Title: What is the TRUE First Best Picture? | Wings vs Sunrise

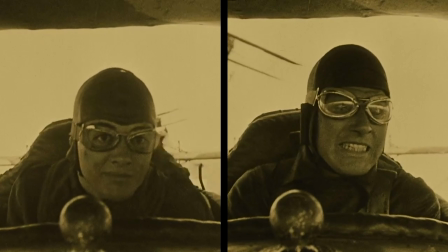8:11 And that means, yes, Buddy Rogers and Richard Arlen, who played Jack and David, were actually flying these planes and operating the cameras while giving these performances. And the stuntmen were... They were all lunatics. Frank Clark is actually doing this.
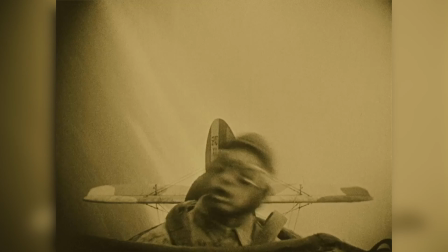8:24 His plane is spiraling towards the ground as he lets his body be tossed around. Dick Grace broke his neck filming this plane crash. Director William Wellman had to have a blue sky and for there to be lots of clouds in order to give the planes the right perspective.
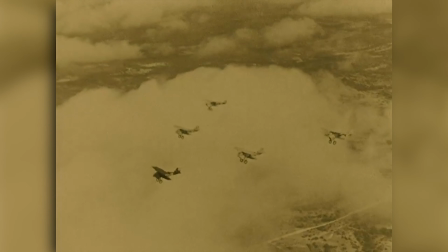8:38 He said that he once waited 33 days for the right conditions to film, and he was right.
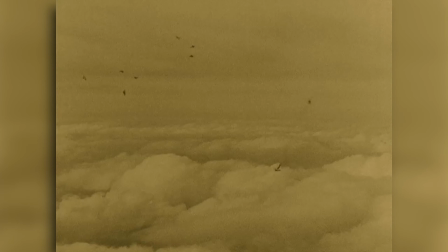8:42 It looks and feels as epic as any contemporary war movie. I would put some of these flying scenes up against Dunkirk. But while most people will only talk about the aerial scenes, there is some really interesting work through the whole film.
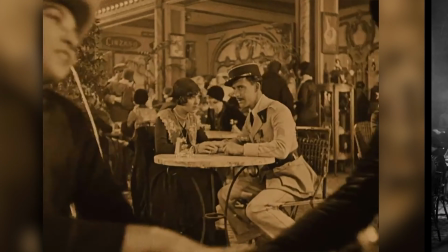8:55 Of course, this tracking shot through a Parisian cafe for which they built this overhead rig,
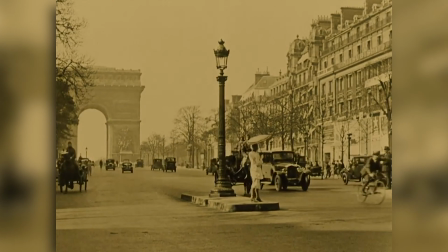9:00 the shot of David and Sylvia on a swing, beautiful shots of men stealing umbrellas through Paris, big, beautiful, epic set pieces. However, where the cinematography in Wings is technically very impressive, it feels like it's trying to be impressive, while the camera work in Sunrise is not only impressive, it enhances the storytelling.
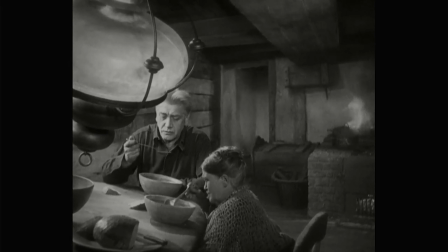9:20 You can see the influences of German Expressionism very clearly early on in this film.
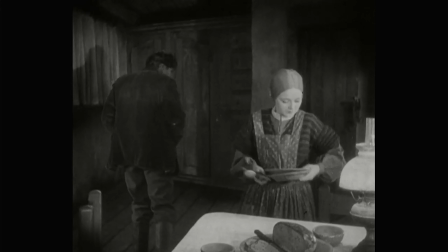9:25 While the man is ensnared by the city woman, harsh lights creating long, distinct shadows.
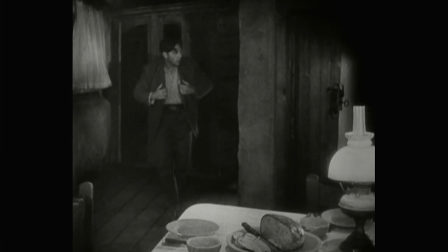9:31 His home almost feels like it's closing in on him. You'll also see a wall separating the man and woman, visualizing the separation in their relationship.
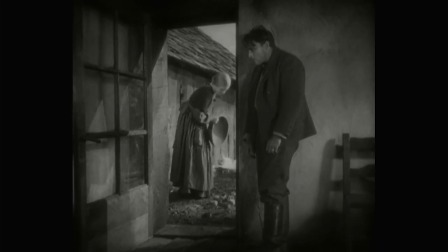9:40 The wife is on the side of open doors and light while the husband is closed in and dark.
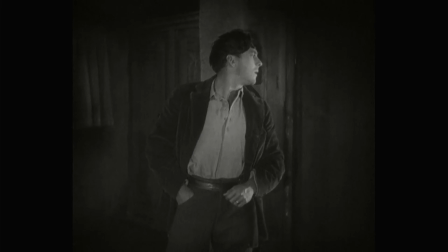9:45 In the first scene, he even straddles the line, tortured about which way to go, ultimately choosing the city woman.
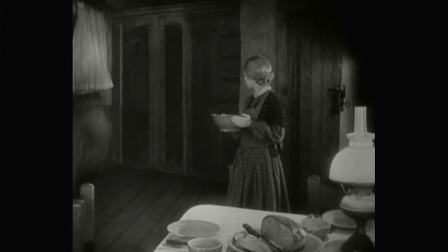9:52 Not long after that, the woman comes to see the decision the man has made, and yet still comes over to his side. Right after this moment, we have another example of a great tracking shot, but one with purpose, unlike the very beautiful tracking shot from Wings.
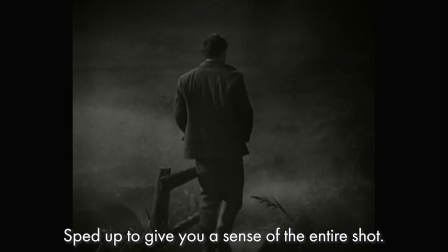10:05 The man, on his way to meet the woman from the city, makes his way through a foggy marsh.
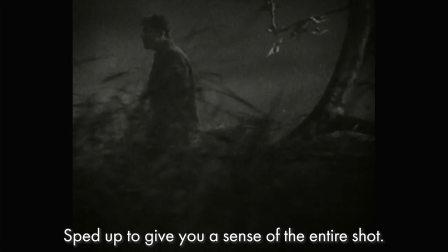10:10 Slowly, almost hesitantly, we make our way with him until,
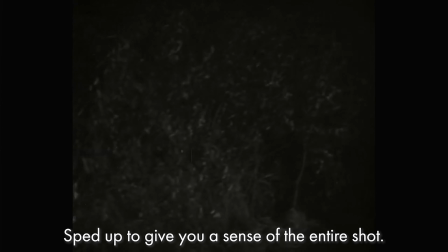10:14 through some brush, we find the city woman dressed all in black and lit only by a full moon nonchalantly waiting for him it creates a ton of tension and gets at the emotional core of our story there's a scene where we see the
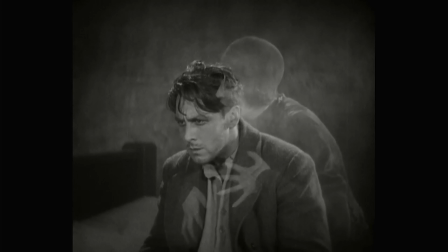10:26 man wrestling with the decision he's about to make and we get double exposure of the city woman seducing showing how she's worked her way
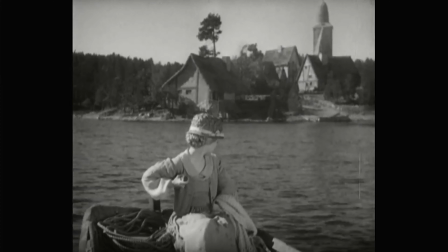10:34 into all of his thoughts as they leave in their boat the church bells chime as the woman floats away looking back starting to get an ominous feeling Like I've said, both of these films are really very visually impressive. However, it is Sunrise's ability to take that technicality, that technical prowess, and use it to tell us about the story is what puts it over the top. Editing. Sunrise. It's more thoughtful. There's more caretaking between transitions. It's very obvious. But the reason I'm including an editing section in this video is because I wanted to point out this one cut that is so good in Sunrise.
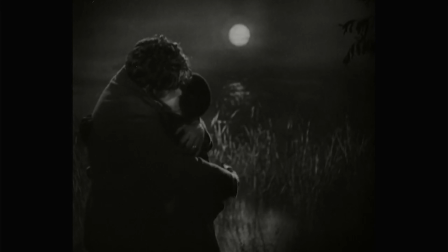11:11 The man and the city woman are off canoodling in a marsh, the best place to canoodle, if you ask me.
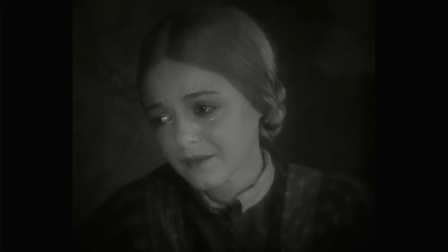11:16 And while this is going on, we see the woman at home consoling their child and putting them to bed.
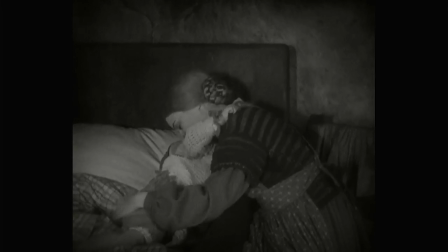11:21 And we cut from this embrace of mother and child to this almost exact match between the man and the city woman,
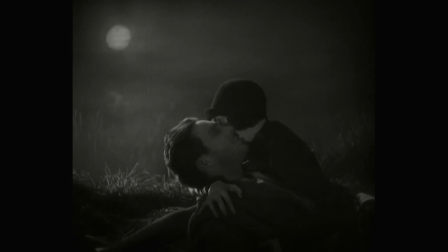11:28 with the man in the role of the child being almost cradled by the city woman. That one single Cut says so much about this dynamic, how this man is a petulant child.
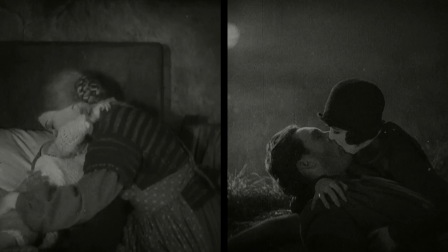11:39 It tells us that this man is going to allow himself to be told what to do by this woman like a child would with their mother. I love it. Again, it's another example of taking these technical aspects of filmmaking and using them to get across your story. Performances. I said earlier that I wanted to talk more about how women were treated in these films, and this is the section I wanted to do that because in my opinion, the only performances really worth talking about in these two films are from the two women. Clara Bow in Wings and Janet Gaynor in Sunrise. The men are fine. Buddy Rogers and Richard Arlen in Wings, fine.